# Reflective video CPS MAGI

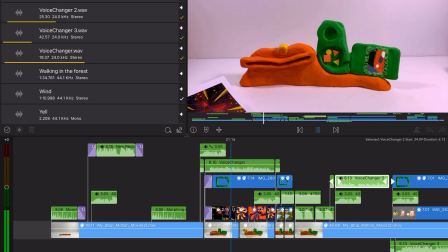I chose to add a voiceover, which will sound like radio and tries to explain the concept of the project,
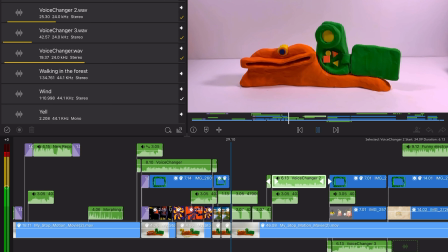but it can be heard only with visual translation, so this radio voice appears not everywhere and
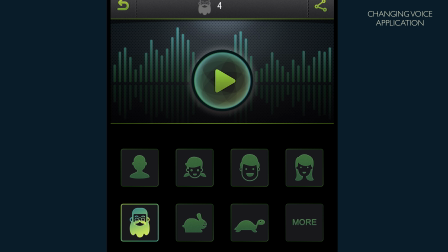interacts most of the times. For make my voice sound like an old man voice, I use change in voice application.
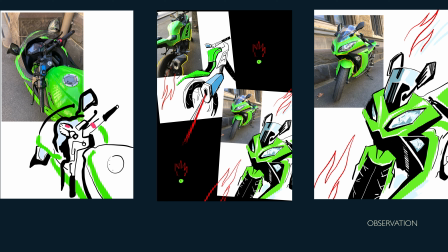This is an object for the theme observation. For this week I've done few fast sketches which Polaroid camera is going to print.
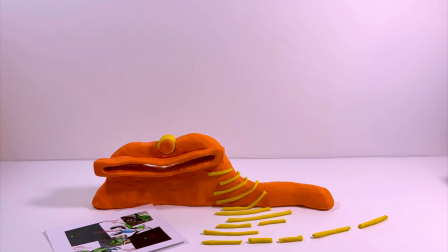We can hear the radio that tries to talk about this project. With the voice plasticine strips appear.
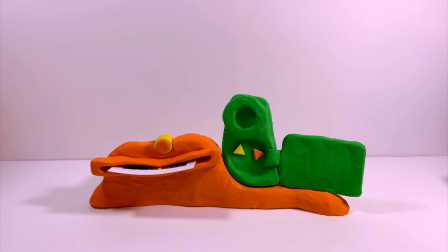Those are animation for the theme tinkering, where I experimented with abstract objects that will leave in the frame and returning back.
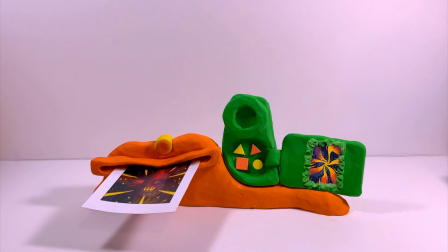Those animations are shown on the video camera, and the picture with onion skin is printed from the Polaroid.
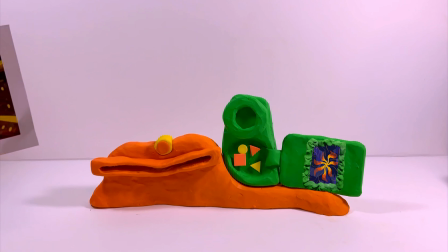These time buttons reflect on voice, they going up and down.
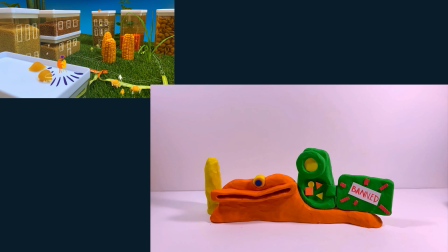Then goes my response for sim find an object, and as it's not a very successful response, and I agree with Max in this, that project is banned. TV refuses to show it, the voice speaker appears, and we can hear a siren.
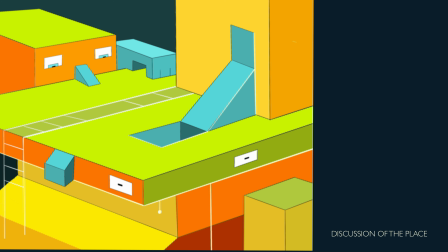Next object is for weak discussion of the place, where a playground becomes an active environment character. As this is an illustration, camera Polaroid prints it with a radio description,
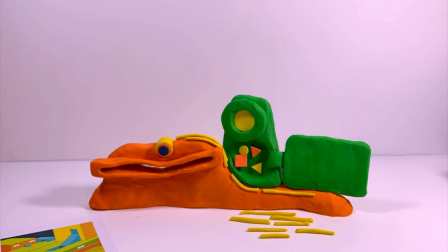and we can see a visualized voice from the radio again.
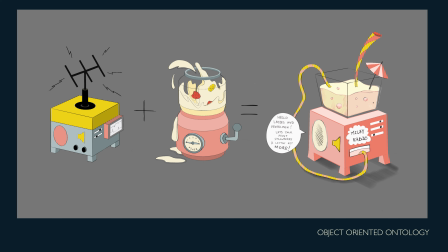Next theme is a topic object-oriented ontology, where the final work is a milky radio, which is constantly drinking strawberry milkshake and broadcasting only information about it.
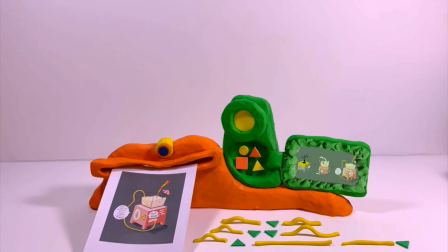In the archive object,
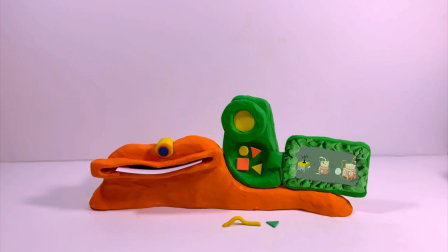our radio is also changes and suddenly starts to talk about milkshake with adoration and madness.
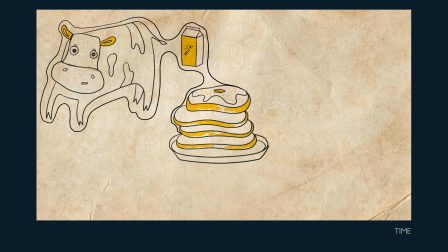Second topic is time. And the response for this theme was an animation about backwards fictive time.
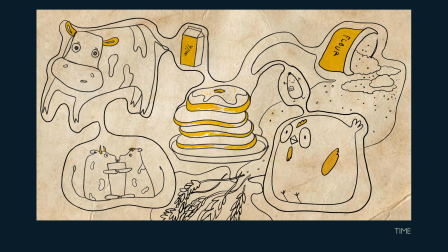In this animation, I explored the relationship between object, time, and place, and took from the pancakes all products and chain of events.
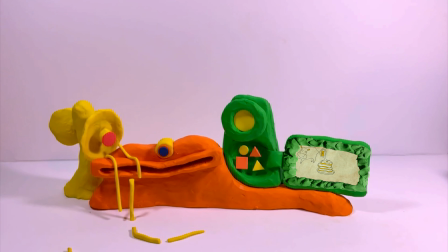As it is my first animation where I edit an easy track, during broadcasting of it on the camera screen,
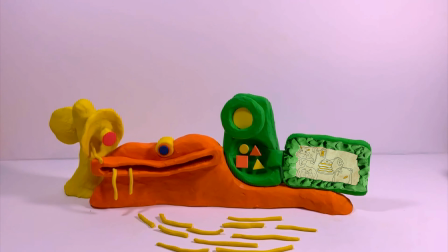the loudspeaker comes and the music is going from it also as plasticine strips.
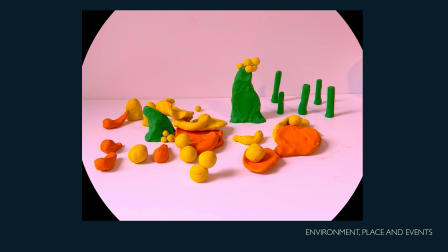Next theme is a character, place, and events, and this is my first trial of stop motion animation.
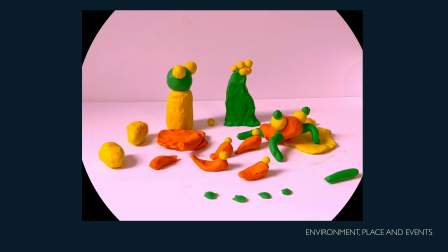I wanted to show that the environment forms a character,
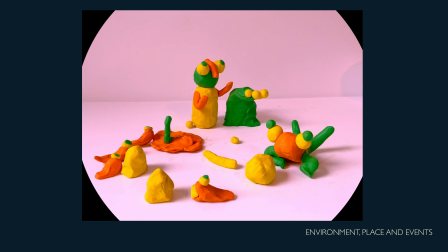and through this influence on character's actions, later a character affects the environment.
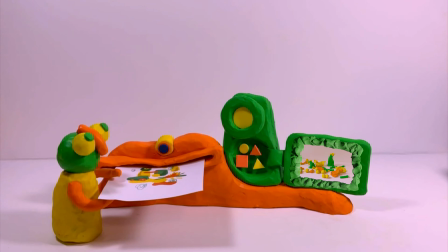In the archive object, we can see that the main character himself comes to take a printed picture of him and his friend.
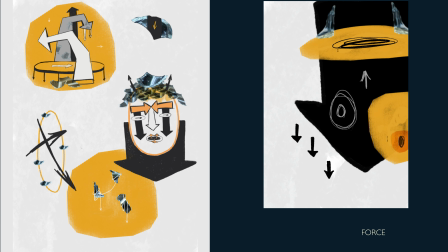The last topic is force, where I created the rules for myself and used only arrows, ovals, and broken glass.
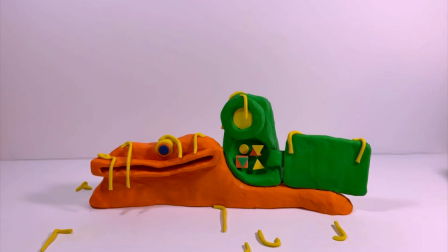The camera prints a poster and screen shows an animation. In the end, strips, which were standing and holding, fall dramatically because cameras are sad about the end of broadcast and the end of semester.
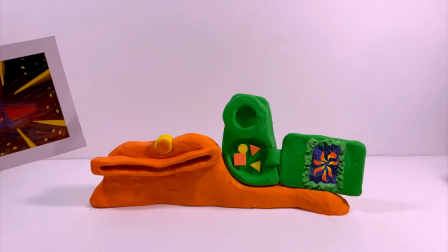When first time I heard about an archive object, honestly I was crazy scared,
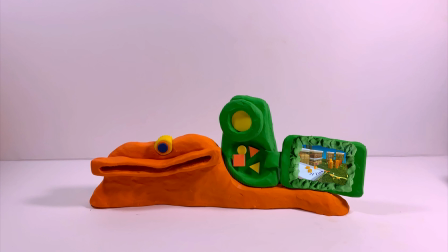as I thought that something interesting for that you can make only in the interactive game format, in the area where I have no skills yet,
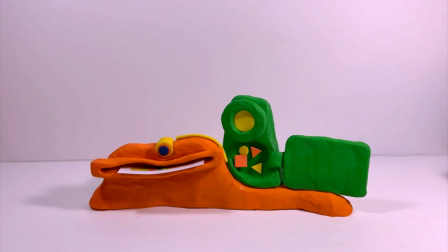and I had a creativity block for a while, thinking about safe options.
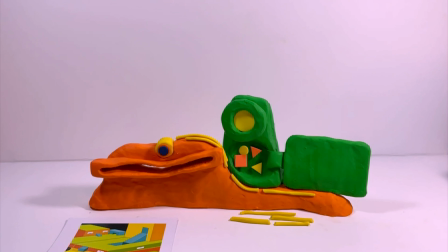Then using tinkering, thought by thought, step by step, I found the concept,
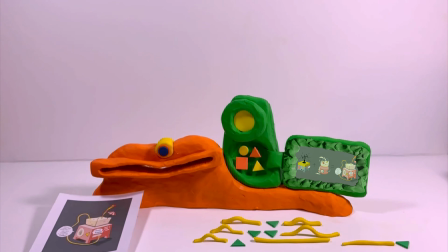connected with my favorite technique, and without a fear I created many complex steps for realizing it.
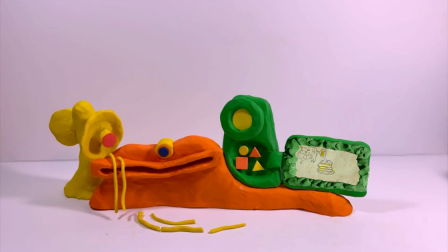I'm so glad that I found a way to become relaxed, fearless, and playful with this project,
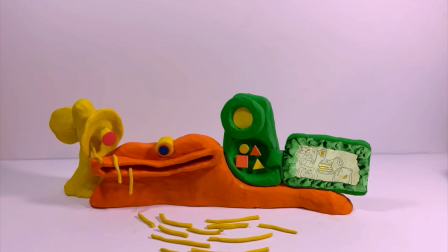and I'm absolutely sure that it wouldn't happen if I hadn't taken this course.
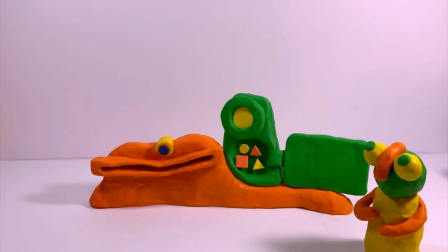As I wrote before, CPS is like a psychotherapy in the creativity world, and I'm inspired with every topic.
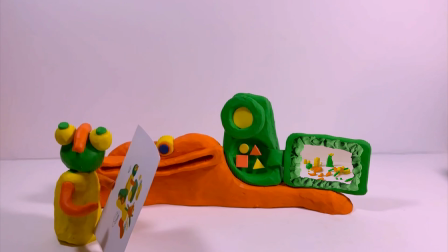I think everything we have been through were extremely beneficial. Every theme is valuable.
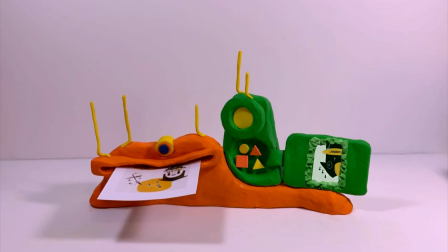Thanks a lot for this incredible experience.